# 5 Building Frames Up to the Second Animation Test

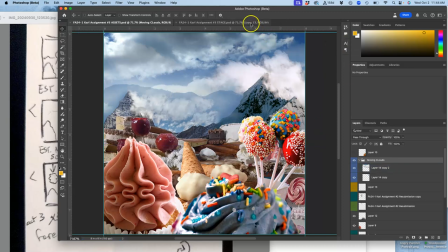All right, so now I'm going to deselect, delete that, save my assets, save my stage, and now I'm going to run my second animation test.
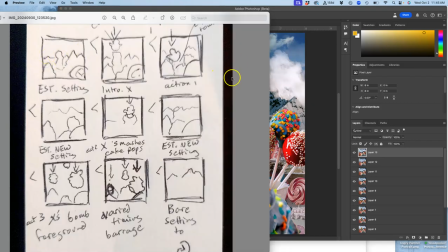Because I recommend you run an animation test once you get through one line of your rough storyboard.
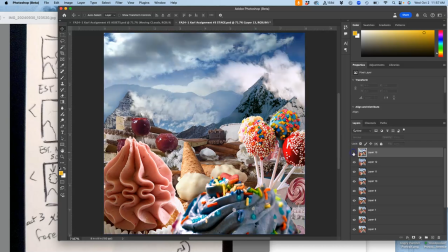All right, so now I'm going to run my second animation test. So to do that, I'm going to go to Window. This is on my stage.
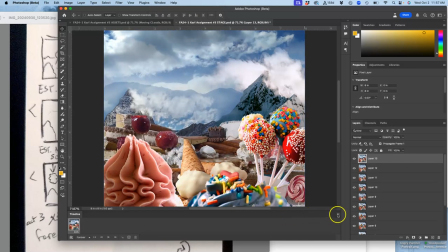And in Photoshop, click on Timeline. Use the Timeline window options and say Make Frames from Layers.
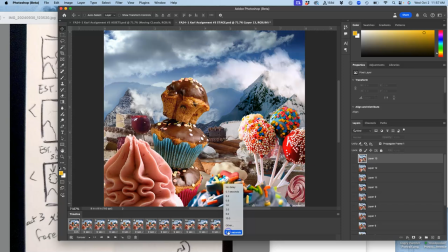Hold down Shift, select all of my frames, and set the same timing, just because that's easiest for a test, of 0.3 seconds. And then I'm going to hit play.
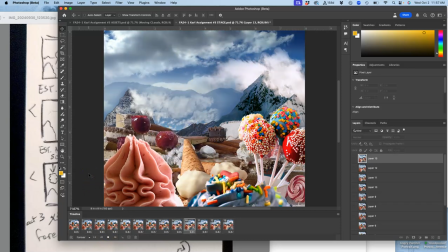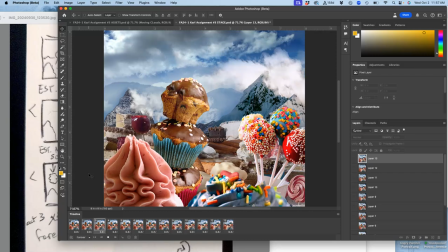And what I'm looking for is the timing of the drop, right? And you can see that little special effect, and you can see the little movement
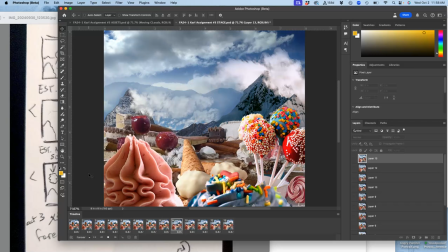of the secondary background.
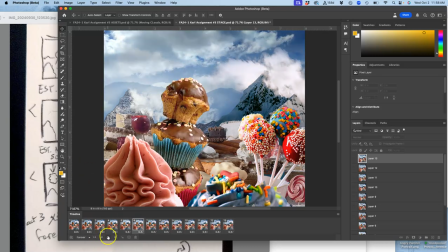Now, I could try to fine-tune it a little bit, because that felt a little halting.
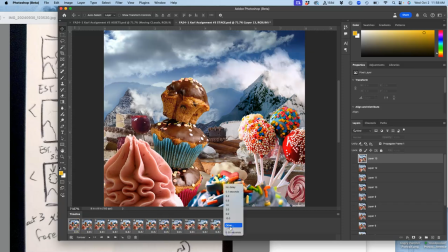So what if I select all the frames, and I say instead of 3 frames per second, let's try 0.2 frames. So that would be 5 frames per second. So 200 milliseconds, right?
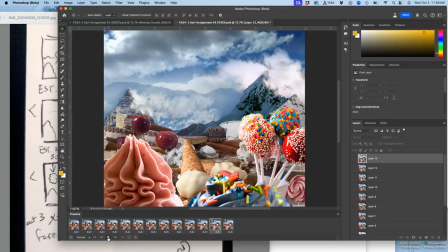And now that drop and that hit feels a lot more believable. But maybe the clouds are moving too fast, right? So what does that mean? It means I can build in-betweens between these two frames
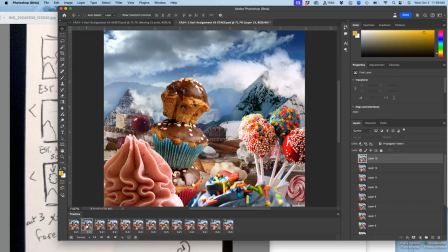and let those clouds build even slower. Does that kind of make sense? All right. But I needed to know that now because I wanted to get a sense of how fast that drop would happen.
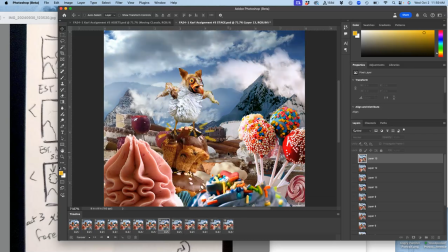And so I have another idea. This is also what you can do. This is looking ahead a little bit, but